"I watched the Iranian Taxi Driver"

Hey guys, welcome back to Pillbox Movies. I'm Hank, and today I am depressed out of my gourd. But never mind that, because we're going to be watching the 1964 Iranian New Wave film, Brick and Mirror.
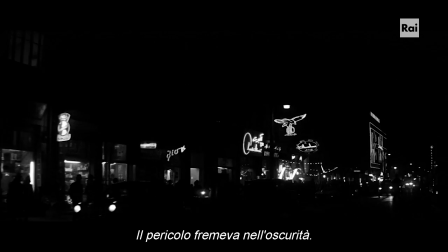(0:14)
Brick and Mirror has been a hard movie to find, to be quite honest, so I'm excited to have it on my hands, and sad that I'm seeing it in such a wretched state.
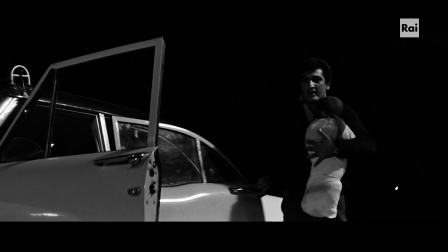(0:23)
The movie is about a cab driver who discovers a child in the backseat of his cab one night, and what he subsequently tries to do with it. So we've got a broker situation going on, or a Tokyo Godfathers. Yeah, sounds interesting enough. So yeah, let's watch Brick and Mirror. Cool. Everything is fine.
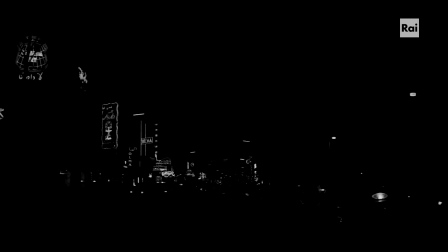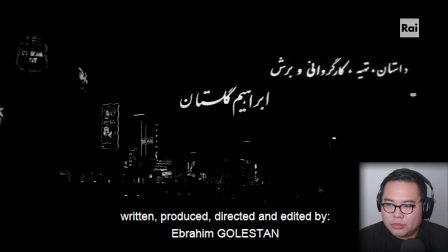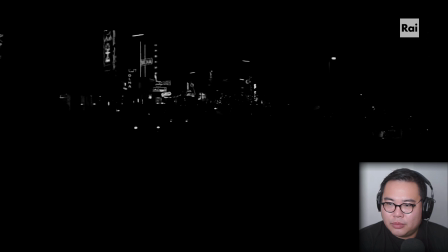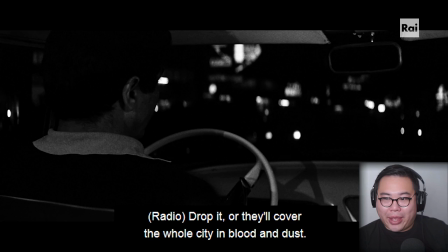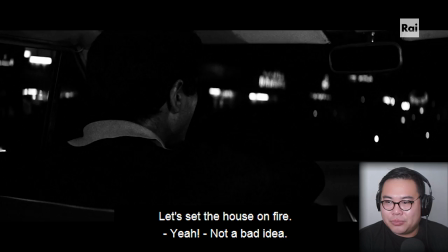(1:13)
I really like the anonymity of the dark cabs. You can't see like the drivers or the passengers.
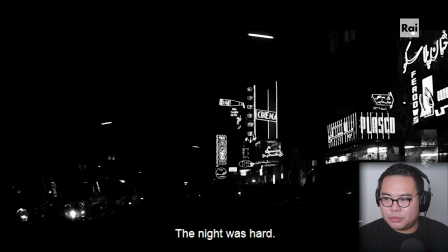(1:21) Jungle pur az jaraqqi hol o haras bud. Shab sakht bud.
Wow. I had no idea how expansive Tehran was back in the 60s.
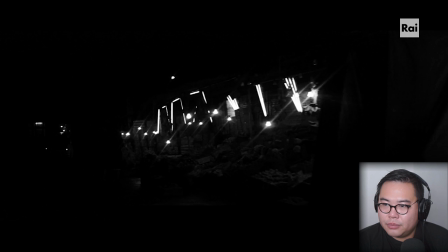(1:32) Taxi.
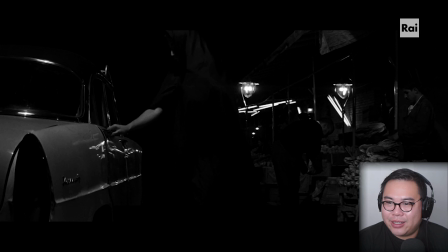(1:38)
I love how dark the cityscape is in this. I mean, it's like a loss of information or whatever, but it's just a blanket of black. It's so pitch dark.
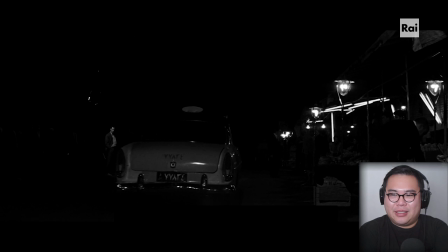(1:48)
And you can only, like, infer the movement or the life that's going on in that darkness.
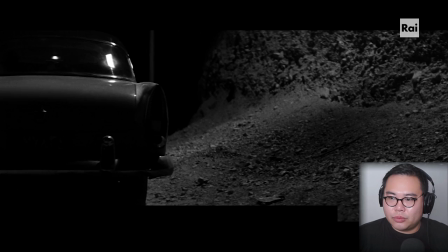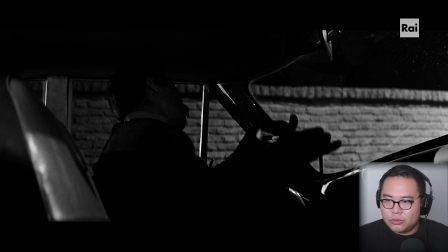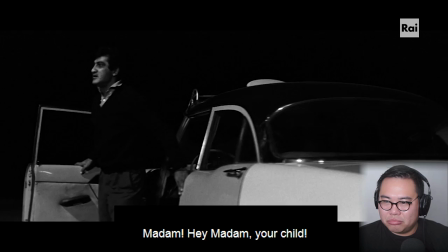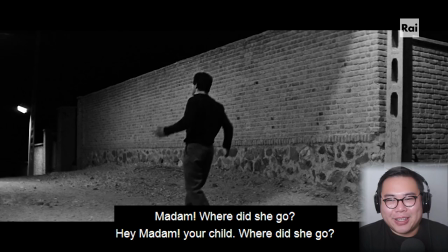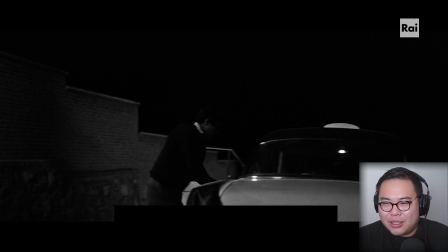(2:18)
Already really kind of active camera. I always make a note of this, but they're choosing to swivel and pan the camera.
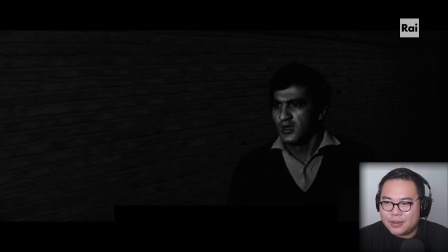(2:26)
And already the editing style is kind of active and a little bit more frenetic than you might expect it to be.
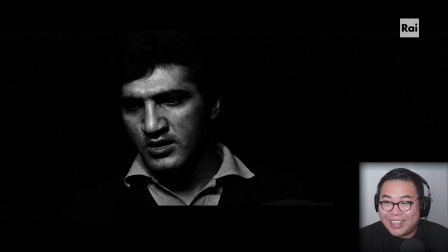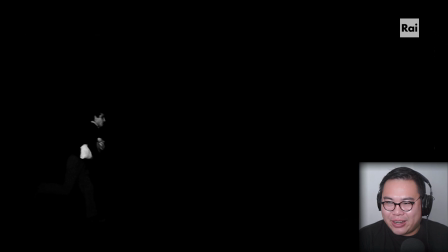(2:39)
Yeah, look at that. Oh, beautiful. What an exciting way to capture the magnitude of that staircase, of those steps. Already you can kind of feel the urbanity infused into the editing, into the shooting style.
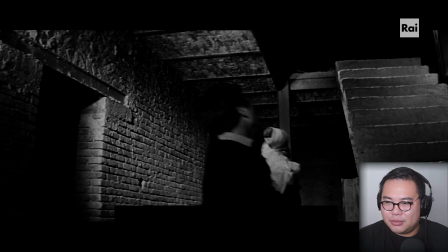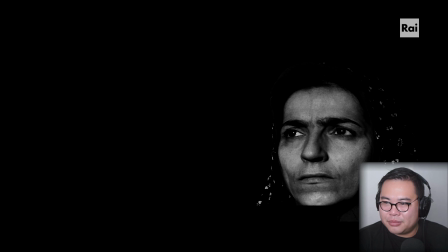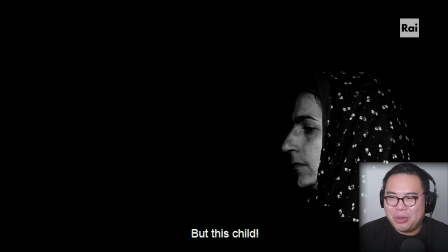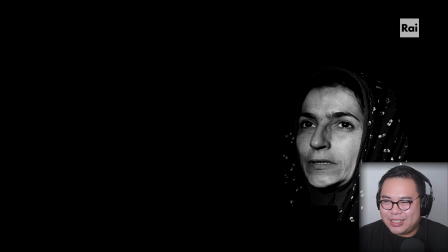(3:10)
So who could have been the culprit? What happened in this?
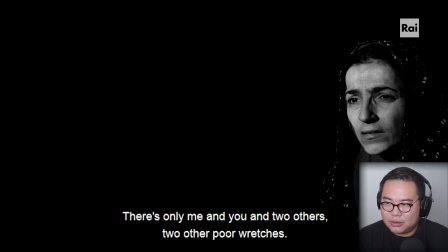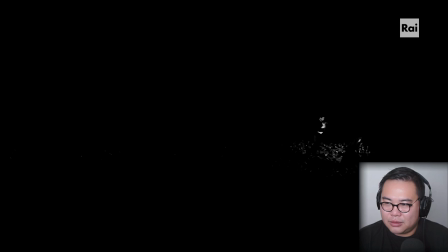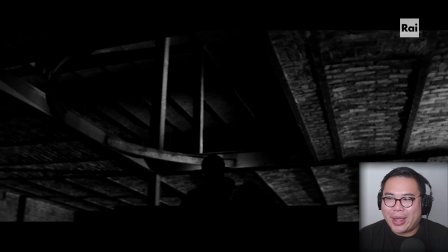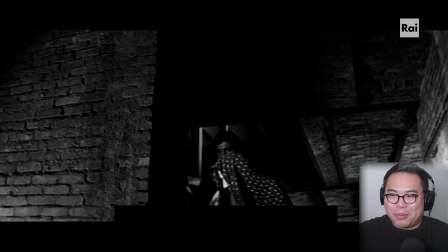(3:31)
I love these low angles that they're choosing, just depicting like how expansive and oppressive the architecture is.
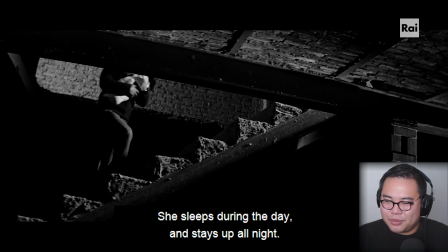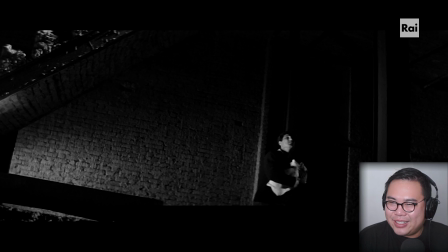(3:49)
And the use of negative space is so exciting. It's really interesting to see like such an expanse, such a deserted area after being flooded by all of those city lights.